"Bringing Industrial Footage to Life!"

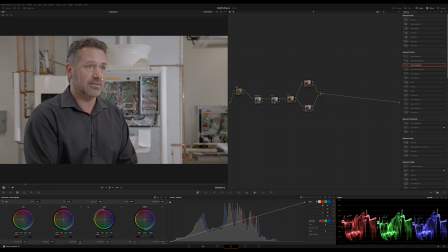[4:09]
So one of the things I want to do, his skin tone, this tan wall, just a lot of tanny brown, and I just want to kind of work on isolating him from that. So I'm going to make a skin and a shirt parallel node, and I'm going to use the 3D qualifier
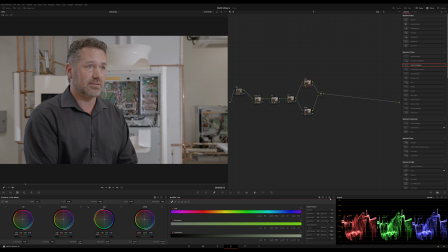[4:29]
to make some magical separation.
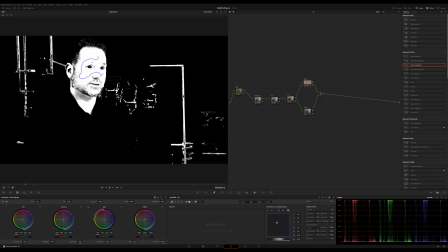[4:32]
Now we're going to immediately grab some of these pipes, which I know we don't want.
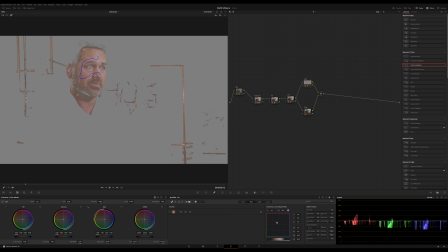[4:39]
Wow, that got really well. Got down in there too. So we're just going to clean them up a little bit. I'm not honestly that worried about a little bit of pipage. Oops, wrong thing. Because nobody's looking for them there,
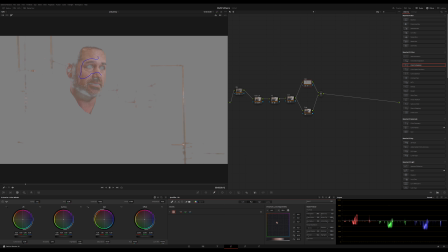[4:54]
and it doesn't really bother me if we bring a little bit of face color to them in thirdly, I'm going to mask him out for the most part. Okay, so that's pretty well isolated. Let's draw a mask around him.
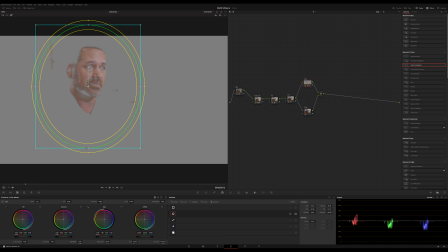[5:09]
Don't remember if he moves around a lot, but we'll just do something like that. I guess he wiggles his head some. Okay, coming back to color. Okay, I'm going to drop color compressor on this. So I want to just squeeze his skin tone down, make it a little tighter and righter.
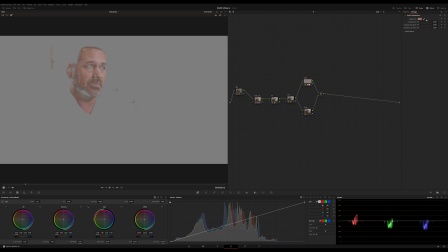[5:26]
I'm just going to find a nice common tone for his skin. And then I'm just going to push the skin all toward that a little bit. So let's try that. So I'm going to compress. Yeah, it's a little, yeah, I don't like that.
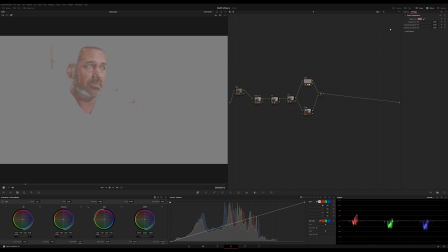Okay, now I'm just going to compress the hue on his skin and the saturation a little bit.
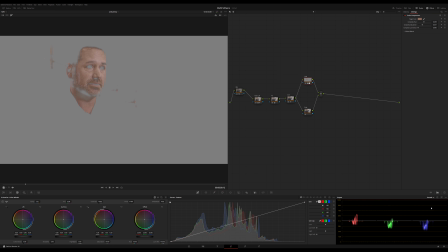[5:59]
And this will tighten up his skin. Then if I flip over here to vector scope, we'll look at the skin line right there. Using the offset wheel right here, I'm just going to pull skin tone up a little bit more.
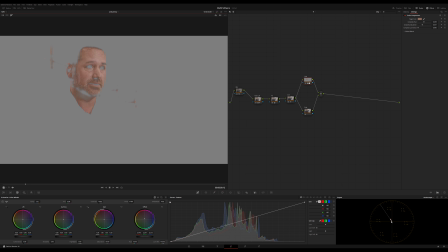[6:14]
Whoa, sorry. Whoa, a little too far. I'm going to pull it a little bit to the right of the line, just a hair. And this is very sensitive. Little movements matter. So let me pull off that.
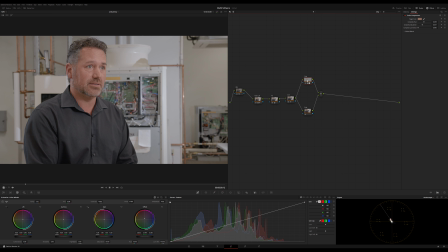[6:27]
Solo that. All right, let's toggle this on and off. So off, on.
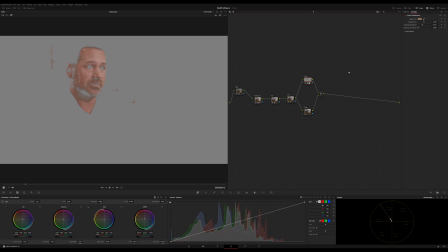[6:33]
Man, look at that. Okay, it might be a little much. I get it. Let me pull back just a touch. All right, off.
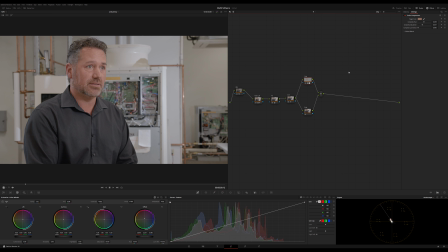[6:40]
He's very pale. On, he's got some blood flowing through his face. I like that. Still might be a touch much. I might just drop back sat about 2.5%. Off, on, off, on. It's definitely feeling a little zestier. All right, let's look at this shirt. Let's do the same thing.
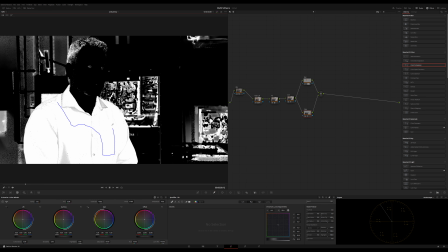[6:59]
I love grabbing people's shirts, jackets, jeans, whatever.
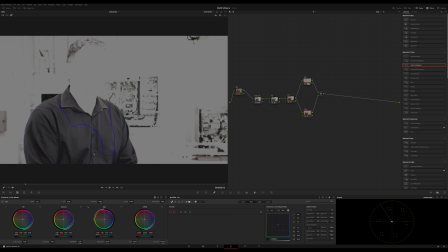[7:05]
I like to grab that stuff and just bring isolation and clarity to it. Gosh, I keep grabbing that by accident. Let's see. I want to keep. Okay. I know I've got some of this. What is that? Circuit board? Yeah, circuit board back here.
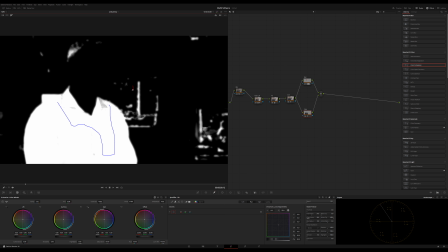[7:24]
Not terribly worried about it. I might see if I can kill it with that. I did a pretty good job.
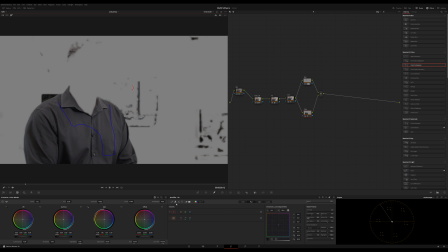[7:31]
Okay. So his jacket kind of matches this back here. I'm not going to worry about that. I mean, excuse me, his shirt, because it's just kind of all this. It's living in the same world of hue and saturation. So I'm just going to do that. Now I'm going to draw another mask.
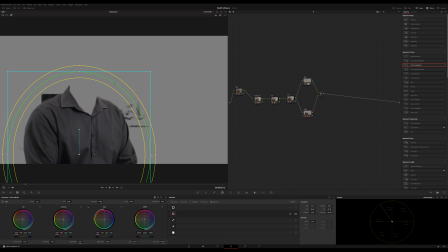[7:53]
That right there. Okay, so make that wide just in case he moves his hands around a little bit, but that's pretty good. Feather it off a little bit. Okay. Desolo that.
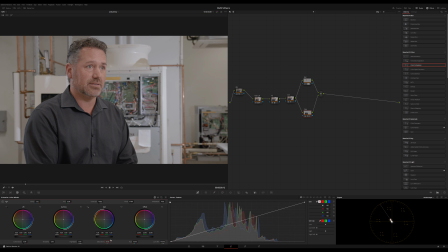[8:07]
Now, what I'm going to do is, because his shirt is kind of black, if I swing sat up, it gets a touch blue. Let me leave sat there. I'm going to play for just a sec. I mean, I could literally make this shirt.